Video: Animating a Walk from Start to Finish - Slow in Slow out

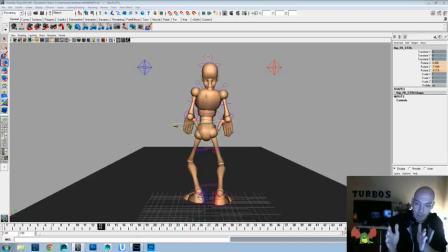2206s
So it has to do with timing in the time that it takes, and when spacing is what position it's in at that time. So for doing that, we have, you know, a key here, key here, key here, key here, and then a key there.
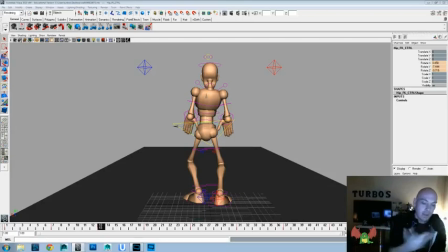2222s
So you'd be like, oh, maybe that gives you another visual to help you understand that. If not, then you just got to watch me wiggle my hand around for a little bit. And let's get back to our animation.
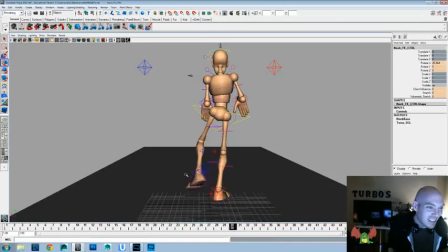2235s
Let's throw a little bit of tilt to the head there. I feel like this is a fun one, and it's definitely getting in some different principles than we have thrown in the other ones.
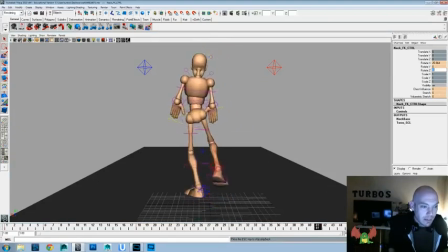2257s
But we got a really bouncy butt in this one, and I think that's a fun idea. Let's take the tilt of the head and we'll delay it one frame.
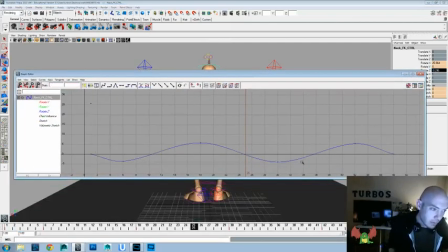2271s
So what we do is we just, we had all those rotate Z's we just did, and that was the tilt of the head side to side.
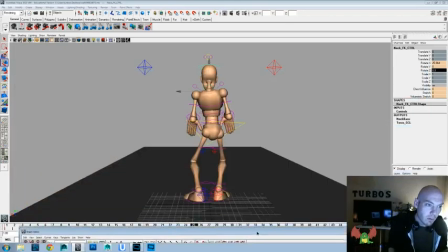2277s
And we'll just take it back and we'll have it one frame behind because I don't want it to hit on. I don't know that I love that. Maybe I need to exaggerate it more, or maybe I need to tone it down more.
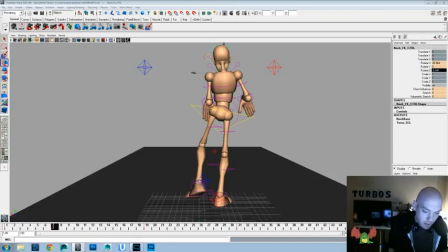2294s
Let's do a little play and watch here. Let's do a little bit on the head as well and see if that maybe will give us more of what we're looking for.
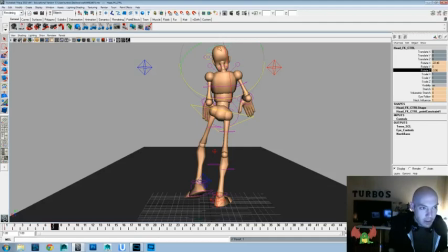2308s
I do like this. It has a nice playthrough for the line of action, so I feel like that's working good for us, working well for us. And I'm really like getting a bit
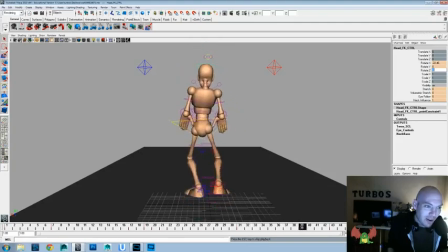2325s
not self-conscious, but a lot more aware of my diction and trying to speak very clearly so that I can make sure that I articulate well the ideas that I want you guys to understand, and that I hope that you're getting and learning from these videos as well.
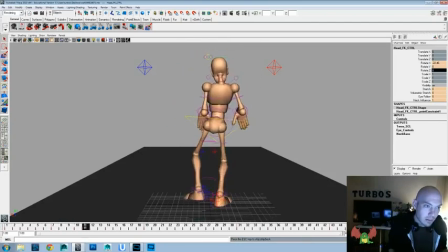Let's see, does that feel like a little too much in the head? Too much in the head. That is a good band name? No? I don't know. Maybe.
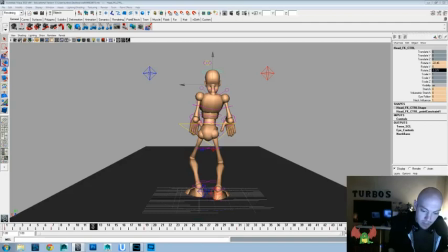2361s
Let's delay the head moves 2 frames and let's see. Maybe a little less head animation and a little more neck. So we'll scale that down and we'll scale that up.
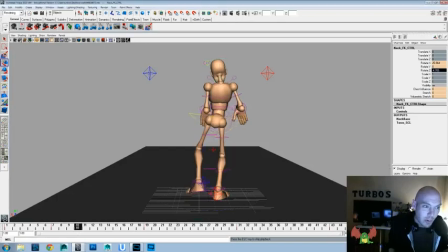2380s
And like I mention quite often, is that animation is a very playful art form. It's really about experimenting and pushing ideas and pulling back ideas and trying to find something so that in the end it's really,
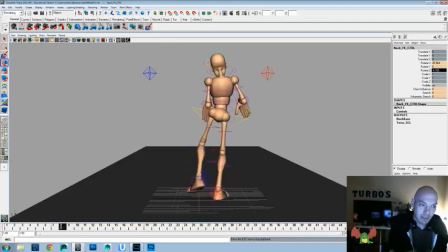2398s
you know, you're doing things that support your main idea. And our main idea for this one was to do something fun with the bat controller, add some bounce to that, and look at mixing up the timing and slowing in and slowing out and
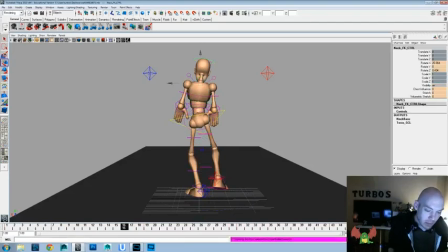2413s
vice versa. Okay, now I just feel like there's way too much animation on the head, so I'm just gonna crank everything down a little more. Okay, that feels good.
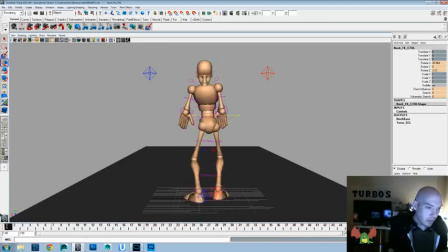2427s
Now one thing we could do now that I really don't like is you've got very static flat hand poses,
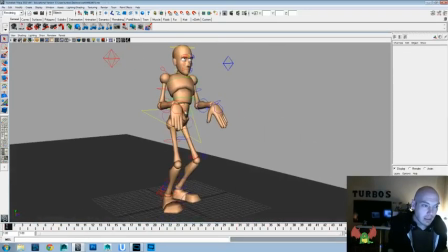2434s
so let's get in there and let's give us some better hand poses.
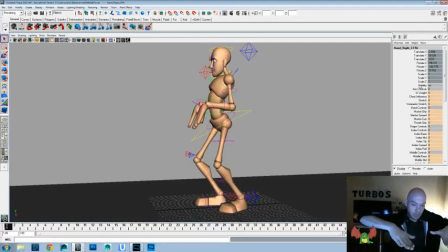2437s
First of all, the fingers, if wouldn't hang out like that, they'd hang down, so we want to make sure that we give some angle to that. The wrists don't go straight down like that. They always have a little bit more of a hang forward.
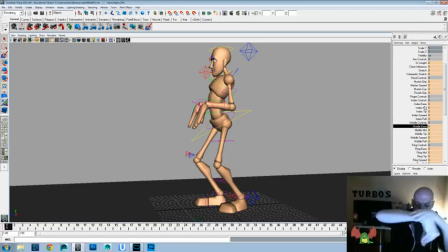2454s
They don't do a flat 90 degree like that. It just isn't natural. It feels too broken, so you want to have an angle to that. But fingers, gravity would suck them to be more of a 90 degree, not exactly, but more of an angle, so you'd get like this kind of an angle here that you want to make sure that you get throughout.
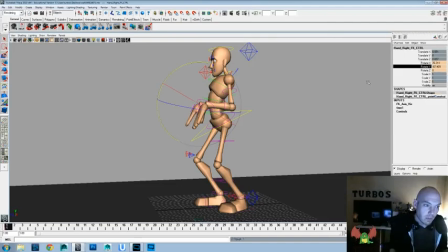2472s
So actually, let's pull those up, that wrist up a little bit. Let's just save what we're doing again, and let's drag those fingers down a little bit. Maybe we'll leave the middle up a little bit,
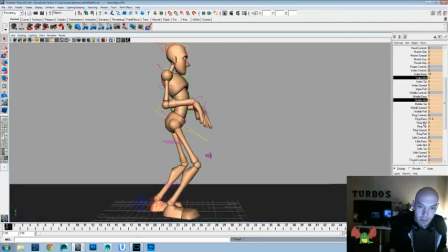2491s
and we'll add a little bit of bend into the mids. And not too much, but maybe just a little bit into the tips.
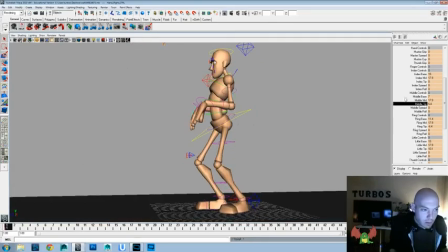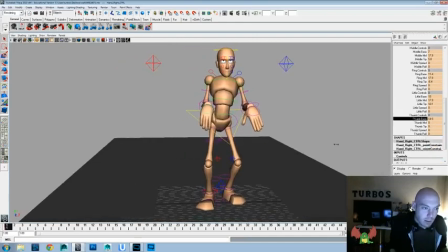2511s
Now we're going to want to hang that thumb down, maybe out a little bit.
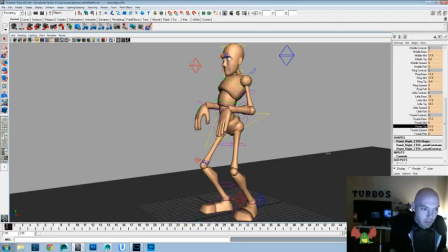2518s
Maybe give the tip of the thumb a little bit of hang out.
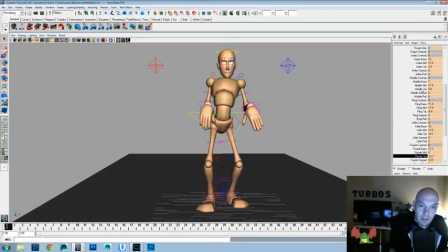2526s
And index finger spread a little bit more, and then maybe a little roll to the pinky finger. Maybe
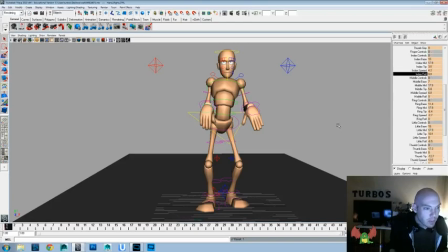2548s
a little bit of roll there too.
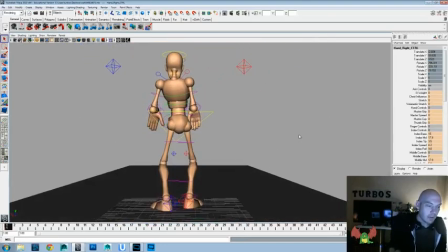2562s
Let's see what that looks like from behind. There's a strange thing with this rig as well. If you bend the tips of the fingers too much, you get a little, it doesn't look as clear, so trying to avoid some of that as well.
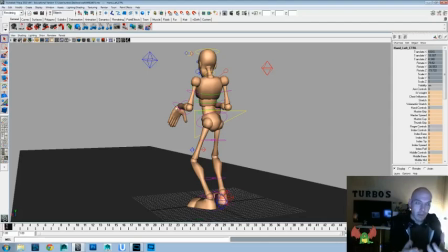2572s
And that's another thing you have to look out for. Just because a pose might be the more natural pose if it's a human, or if it would be a picture or something, you have to be aware of the rig that you're using.
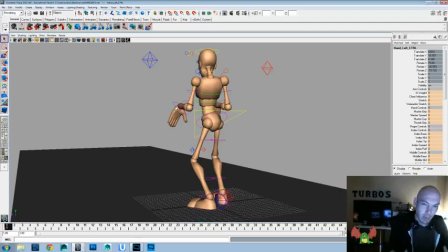2589s
And in order to get that pose, you have to break a rig or make the rig look too funky to get more of a natural pose. Scale it back and just don't push your pose that much. Give it still an appealing pose that rig can do.
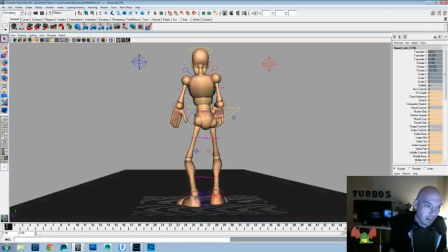2604s
So that's definitely a good tip to keep in mind as well. And now we're just gonna futz around with this hand a little bit and see if we can get something that feels a little better as well.
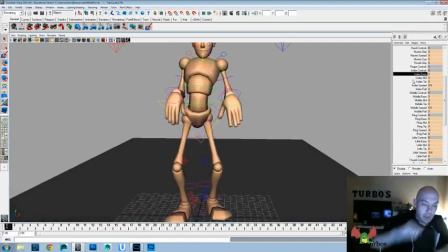2620s
And then we'll add a little bit of like side to side sway in the fingers there too.
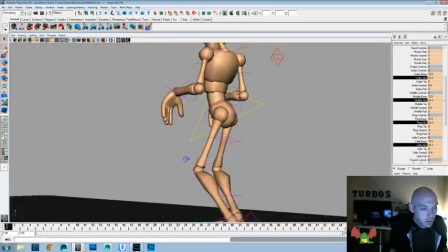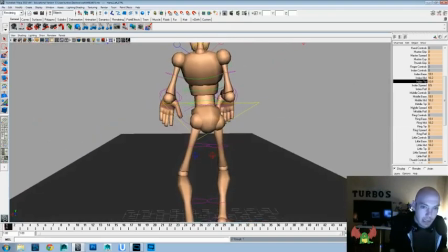2637s
And let me know if you guys think that I get a little too over animated in my videos,
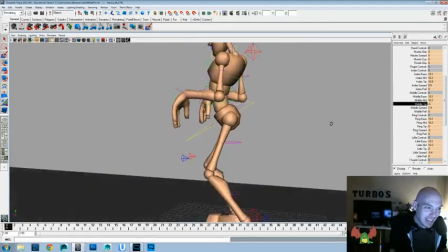2642s
or if I don't get animated enough, because I can definitely, except for sometimes when I record the videos,
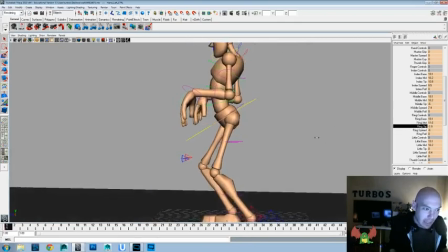2647s
I don't want to be too loud for my neighbors next door. But I can definitely, give more examples and do more if that helps you understand concepts better.
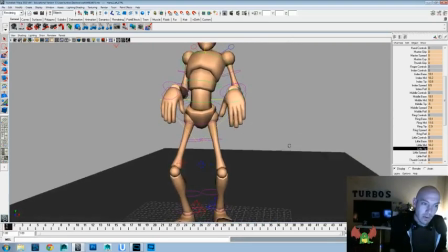2658s
Just leave me notes in the comments below or anything if you think that I should.
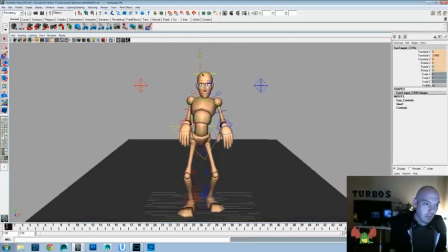2663s
Oh, I don't like that facial expression, so let's give him a different facial expression. Even though we're not going to be looking at it sometimes.
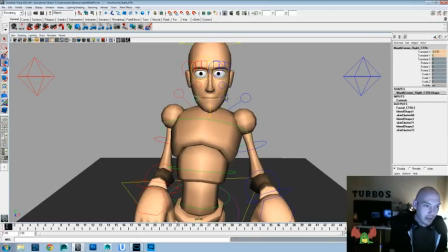2673s
You just get attached to your idea and stuff, and you want all of it to work together well, so.
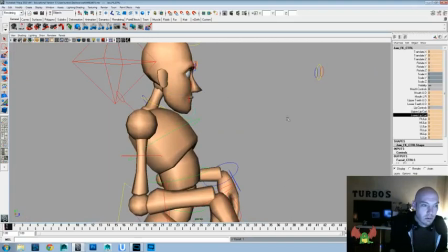2680s
I think for this one, we would do probably some pouty lips. And maybe the mouth up a little bit.
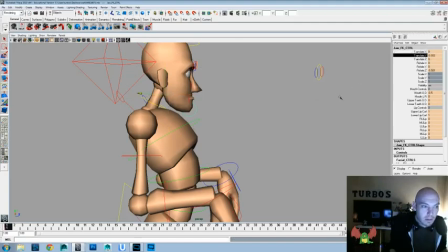2695s
And translate it back a little bit, something like that.